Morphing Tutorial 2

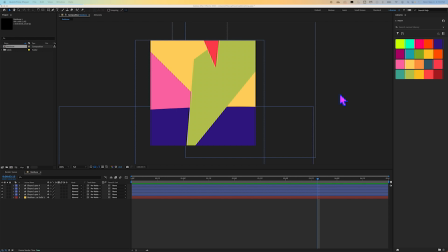0:00 right, hi everybody, welcome to part 2 of the morphing tutorial. So what we are going to do in this is we're actually going to go ahead and
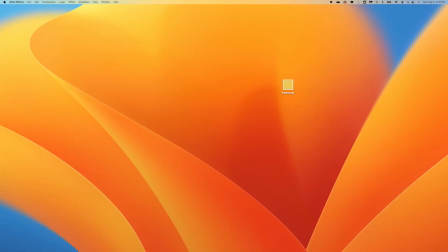0:10 download the Illustrator file that I have linked for you. So this file is going to be full of shapes, and we are going to go ahead and add those to a library.
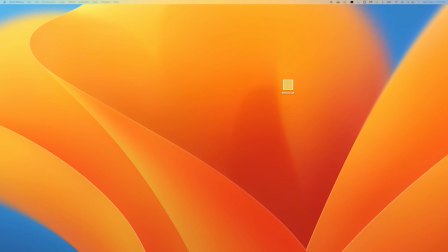0:25 And for this tutorial, we are actually going to not morph the shapes, but we're going to make it look like we morphed the shapes. All right, so let's see here.
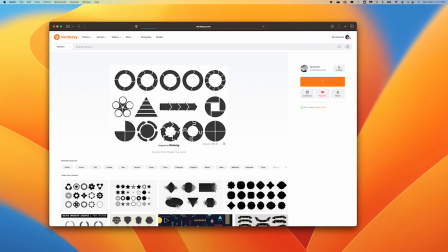0:42 So this is the file that I want you to go ahead and download. Go ahead and download that. You are going to extract that and go ahead and open that up.
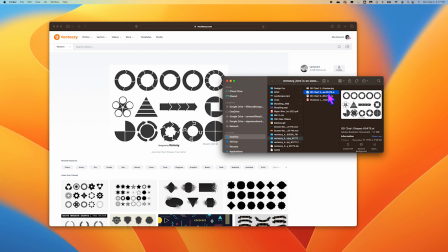1:00 So it looks like it comes with an AI file, so you might as well just open that one up since that's what we're using as Illustrator.
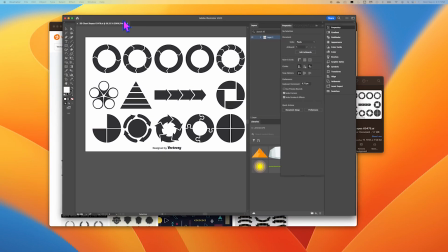1:10 Okay, the project's gonna pop up here like such.
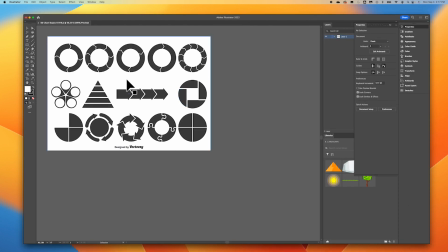1:16 We are gonna add some of these assets to the library, to a library.
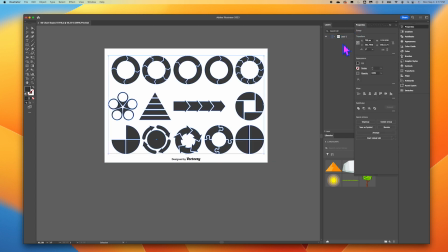1:22 So you can do whatever you like. If you want to start a new one, that's totally up to you. I am not gonna start a new one. I'm just gonna use one of my other libraries.
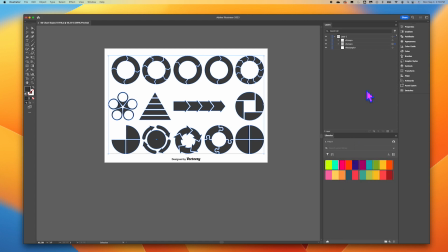1:36 I was using Fruit for the color swatches before, so I'll just keep adding to this particular library. So for the first thing is that all of these wonderful shapes are grouped together.
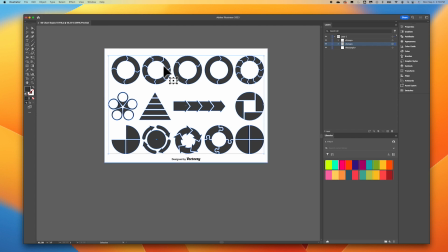1:48 And what we wanna do is go ahead and ungroup those. So I'm gonna select the main group here, and I'm gonna go to Object, Ungroup. Now everybody's solo. I do kind of like this chalky black. It's not the blackest black, but it's close. So I'm going to just leave the color as is.
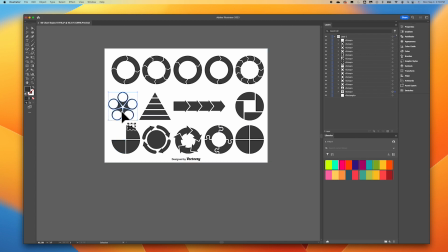2:09 And I'll choose a light background in After Effects when we get into there and start morphing things. So I'm going to use this kind of floral geometric shape. I'm going to drag and just drop it into my library here. I'm going to use the pyramid. You can use whatever you like. And then I'm going to use this shape.
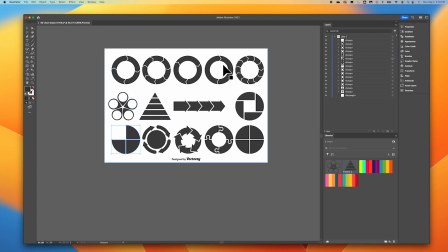2:28 And I'm using these three because they're the most different from all the other shapes. These can be used, but they're all fairly similar in how they look. So I think these three shapes will be the most interesting to transform. All right, so you can either save this or close it and don't save it.
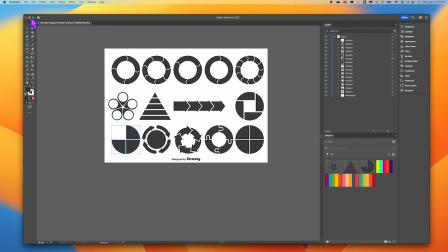2:47 It's totally up to you. I'm just going to minimize it for now.
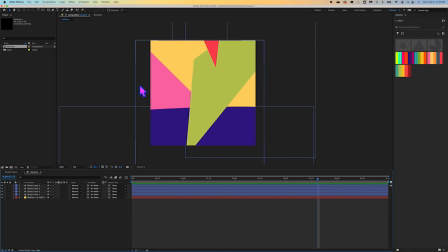2:54 So in After Effects for this morphing project, we left off here with this particular GIF.
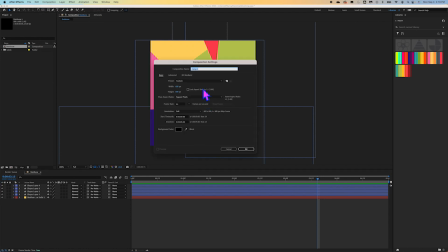3:00 Let's go ahead and do a new composition. I'm just going to call this Shapes. 600 by 600 pixels, 24 frames a second, and then 5 seconds is fine.
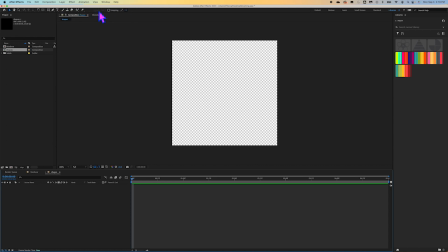3:16 So here it is. I'm going to go to Layer, and we're going to do a new solid. I am going to choose, how about this orange background?
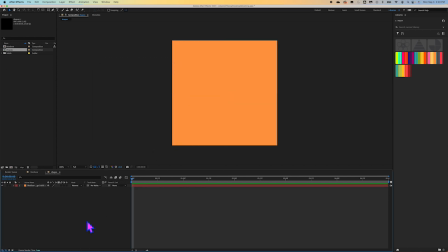3:29 It'll be a nice contrast for those objects. All right, so what I want to go ahead and do is add these shapes on to here, and then I'm going to kind of scale them so they're all about the same size.
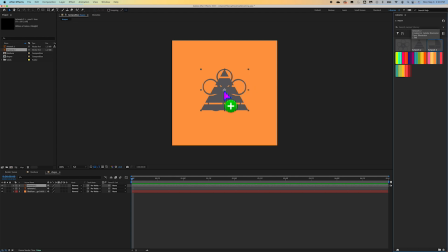3:46 They're all the same size now from the Illustrator file, so since they're all about the same size, I'm going to select all of them over here, Shift Select, hit my S key,
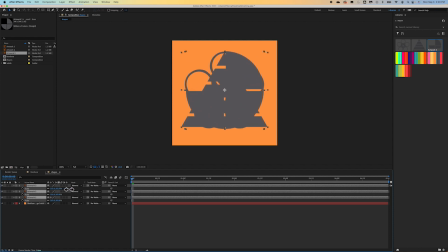3:59 and I'm going to scale them all up at the same time just to save myself a little bit of time. All right.